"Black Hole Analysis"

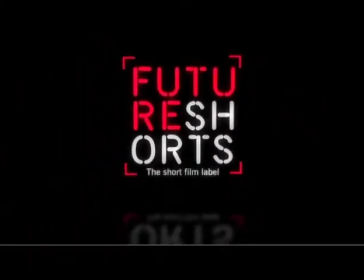This is my in-depth analysis of the 3-minute-long short film, The Black Hole.
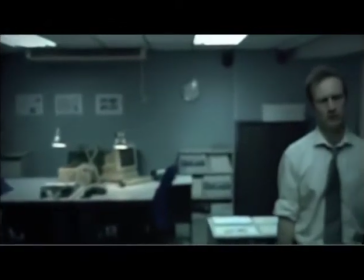This short film is about one ordinary man who works in an office. At first he is lethargic and bored, just getting on with his printing.
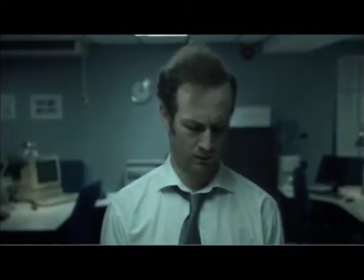Once he discovers what he can do,
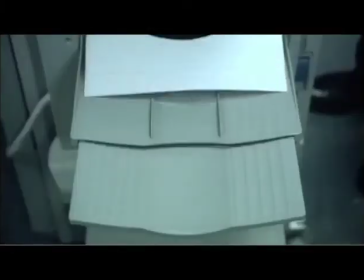his greed and amazement overcomes his morals and he finds himself in a tricky situation, and the film ends with him still stuck in the safe. Before going any further, I'm going to go through the codes and conventions of a short film.
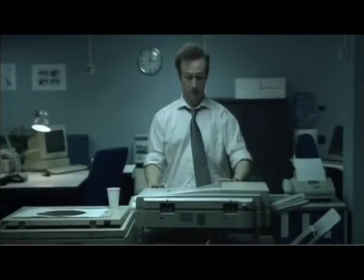The 4 main codes and conventions of a short film are 1 developed character, a catalyst, circular narrative, and audience expectations are not achieved.
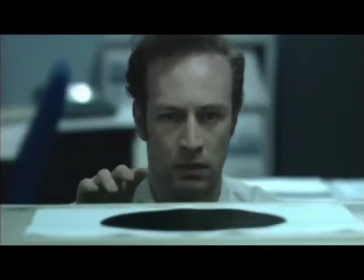1 developed character. There is normally only 1 developed character in a short film, along with other characters, because the film is so short.
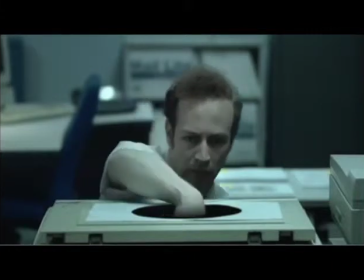In The Black Hole, the lack of dialogue and speech in the short film means we do not get to know the developed character's name.
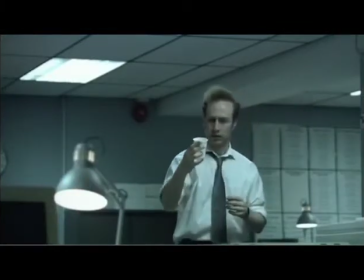However, he is the only character we meet, therefore is the only developed character.
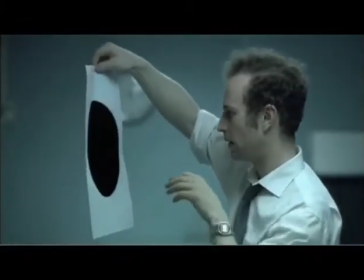We follow his actions, see his character develop, and are left at the end of the short film wanting to know where he ends up after finding himself stuck in the safe.
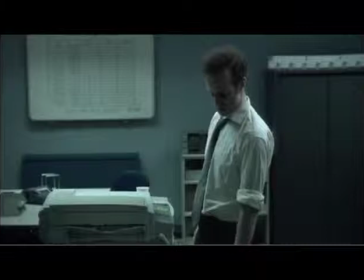A catalyst. The catalyst of the film is the point when the black spot prints out of the printer.
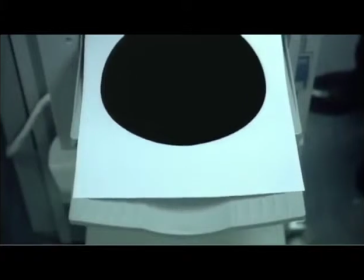It changes the character's mood and gives the film its storyline, also being the name of the short film.
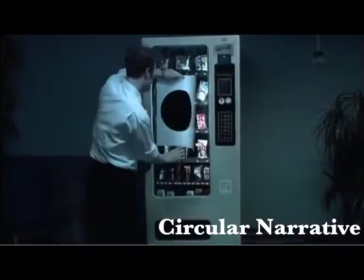Circular narratives. Short films usually follow a circular narrative where there is the same setting or sound or location at the start and beginning of the film.
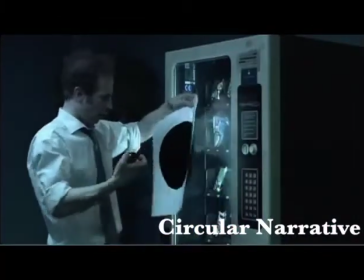The film follows a circular narrative using non-diegetic sound. The film begins with the sound of the printer photocopying and ends with the same continuous sound.
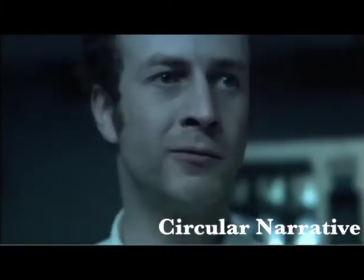There is also a unity of time and place.
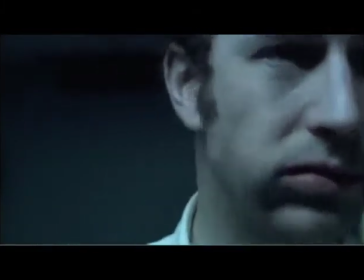The short film takes place in the office throughout and is set all within 5 minutes, not alternating from different times or places.
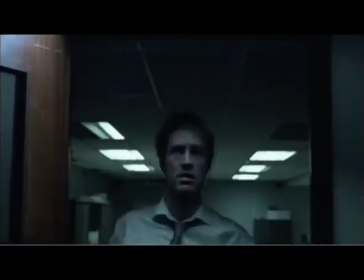Audience expectations are not satisfied.
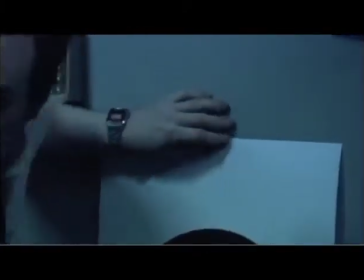The end of the film brings an unsuspected ending, as the only developed character is automatically the protagonist,
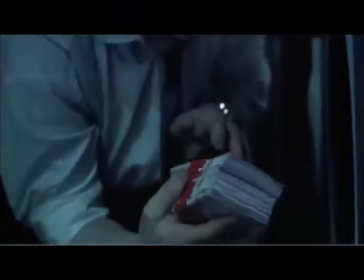so when he finds himself stuck in a safe after attempting to steal money, the audience are left to question his role as either a protagonist or an antagonist.
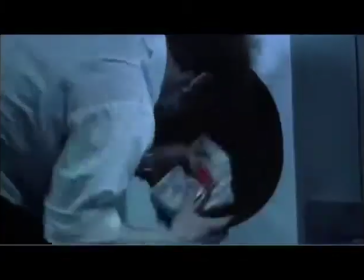The ending does not satisfy audience cravings to know what happens next either, protesting the expectations of the audience.
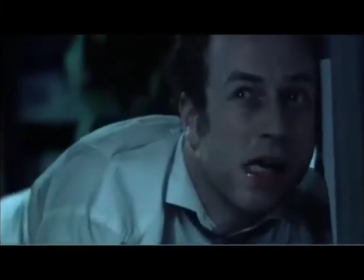The effect of this convention is to make the audience wanting to know more.
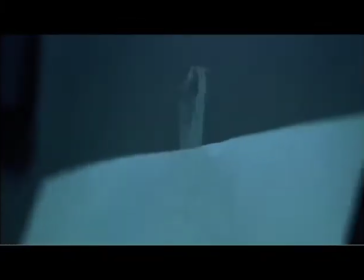In this analysis, I will keep referring to these 4 codes and conventions.
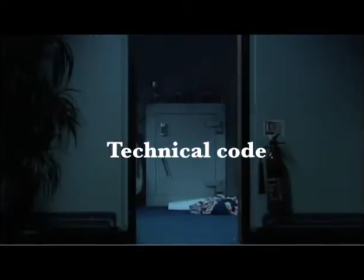Analysing the technical code includes camera angles, sound, editing and mise-en-scene, so I'm going to stop the clip at points where I've analysed a certain camera angle, sound, bit of editing or a bit of mise-en-scene.
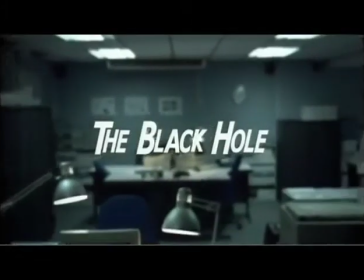The very first shot is an establishing shot of the setting with the title shown on front of the office, which is out of focus,
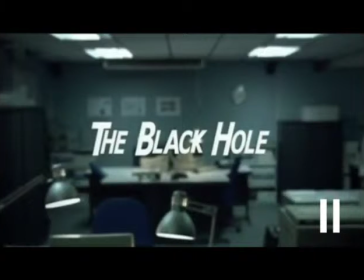being an example of pull focus, and it shows the significance of the object / the catalyst before it has even appeared in the short film.
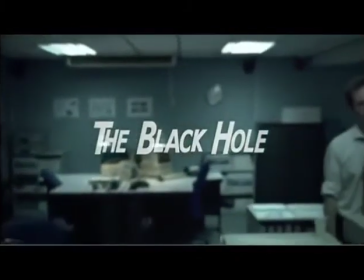This is the black hole. One very significant part of this film is the performance from the actor who plays the developed character,
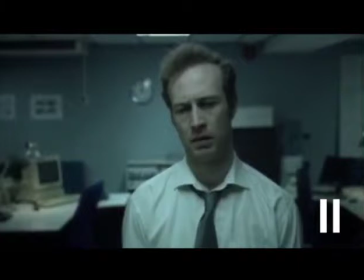because it is the only way that we can interact with him, and the lack of dialogue makes his facial expressions even more important. His posture at the beginning of the clip shows he is very lethargic and bored,
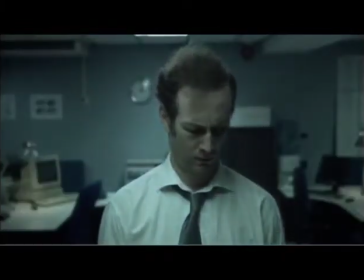but then he becomes excited as he discovers the black hole. His facial expression lights up as the clip continues.
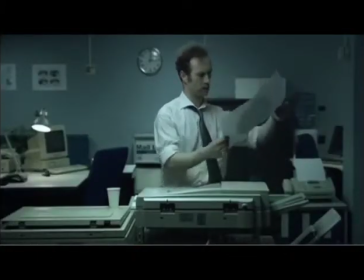This specific sound of the black hole is a futuristic sci-fi sound that fluctuates in pitch from extreme low to a high pitch.
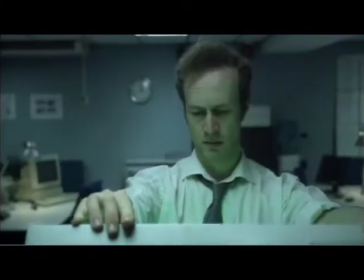The sound lasts for however long the character stares at it / the camera focuses on it with an inanimate object comes near it.
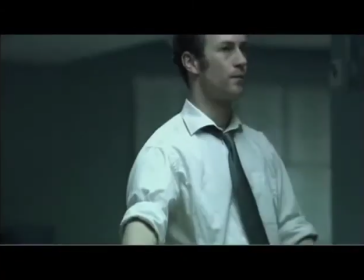The significance of this sound is that it contrasts against not only the lack of dialogue and speech,
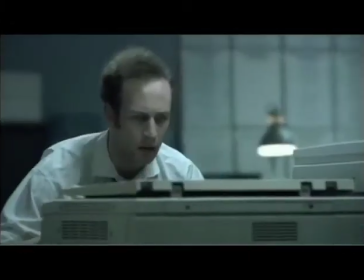but also the specific choice of sound suggests it to be presented as a strange and odd object,
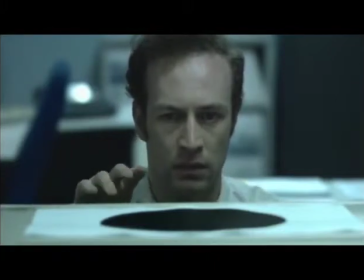completely unfamiliar to both the character and the audience.